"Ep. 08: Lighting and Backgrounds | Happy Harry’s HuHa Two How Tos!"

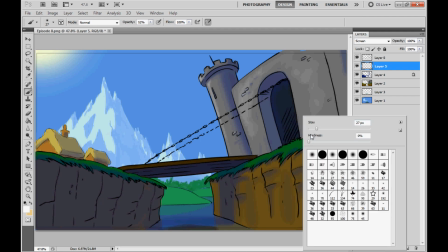And as well, I think I'll add a few highlights to the grass
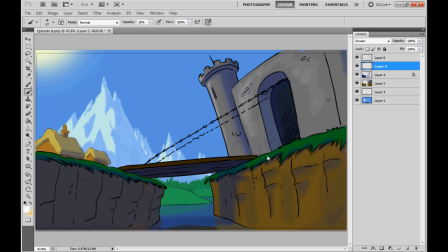to make that look like it's a little less sort of matte and dry. Make it look a little more wet.
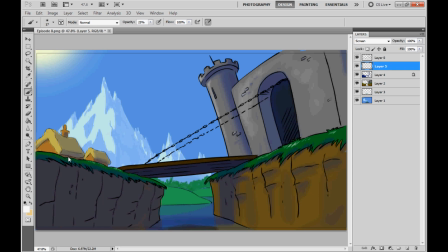Okay, that looks pretty good. I'm fairly happy with that. So it's at this stage that really we can begin to wrap our background up. I think the only thing left to do is, first of all,
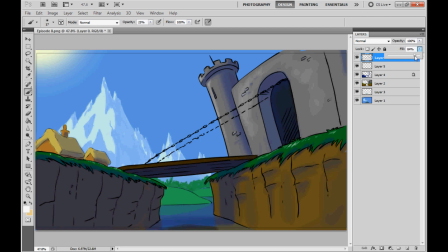I'm going to take down the opacity of our black line art just a touch more, so we're left with something that feels, to me, a little bit more painterly and not quite as severe, and I think should suit our 2D characters a little better.
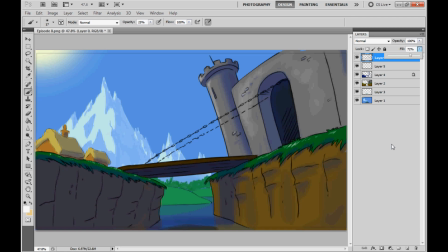And one more trick, which is Photoshop specific, but hey, it kind of works, is to actually lock all this down into one layer. First of all, I'm going to add in a few clouds, and that's easily done by just getting a really
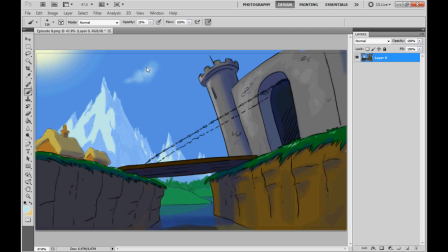nice kind of gentle brush and just sort of making these kind of cotton wool like blobs. Just having flashbacks to the opening of Toy Story now.
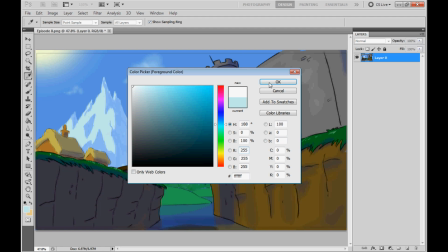Okay, and maybe just work some highlights into those clouds with a brighter white.
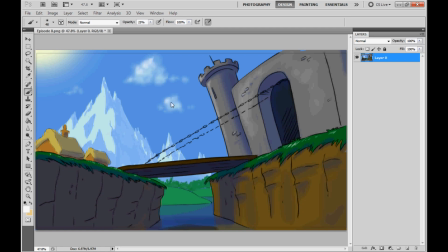Of course, they're being lit again by that sun, so the left-hand side is going to appear a little bit brighter there. And one more thing that I'm going to do
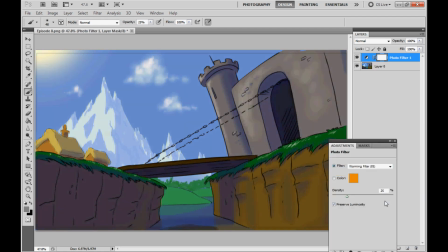is turn on the photo filter and actually give us a nicer, kind of perhaps warmer filter over the colours, which should make our background look like it's been
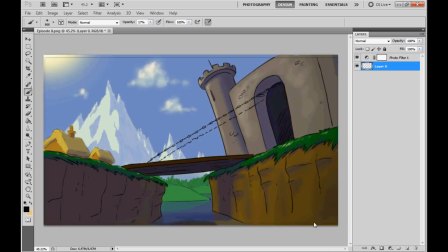maybe processed in a nice way. After that, I'm going to add in just the hint of a vignette in the bottom three rightmost corners, and I think we're done to import it back into our animation.
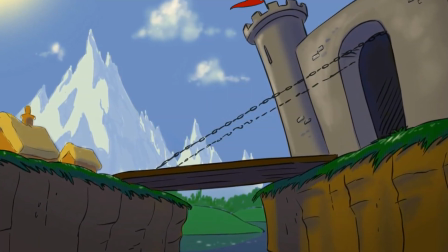So here's the final background. I added an animated flag and a shimmering effect on the water just to help keep the shot a little more alive.
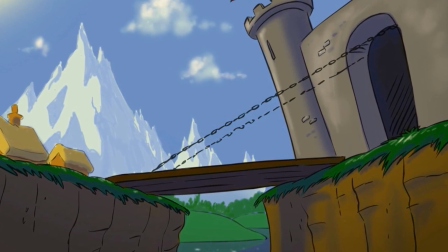The ogre is an invisible ogre because I'm a huge fraud.
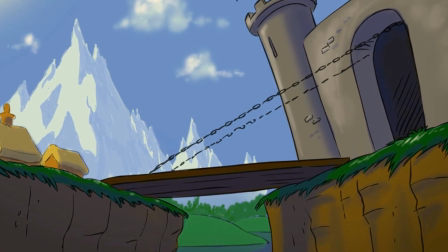I'll see you next week, folks. Thanks again.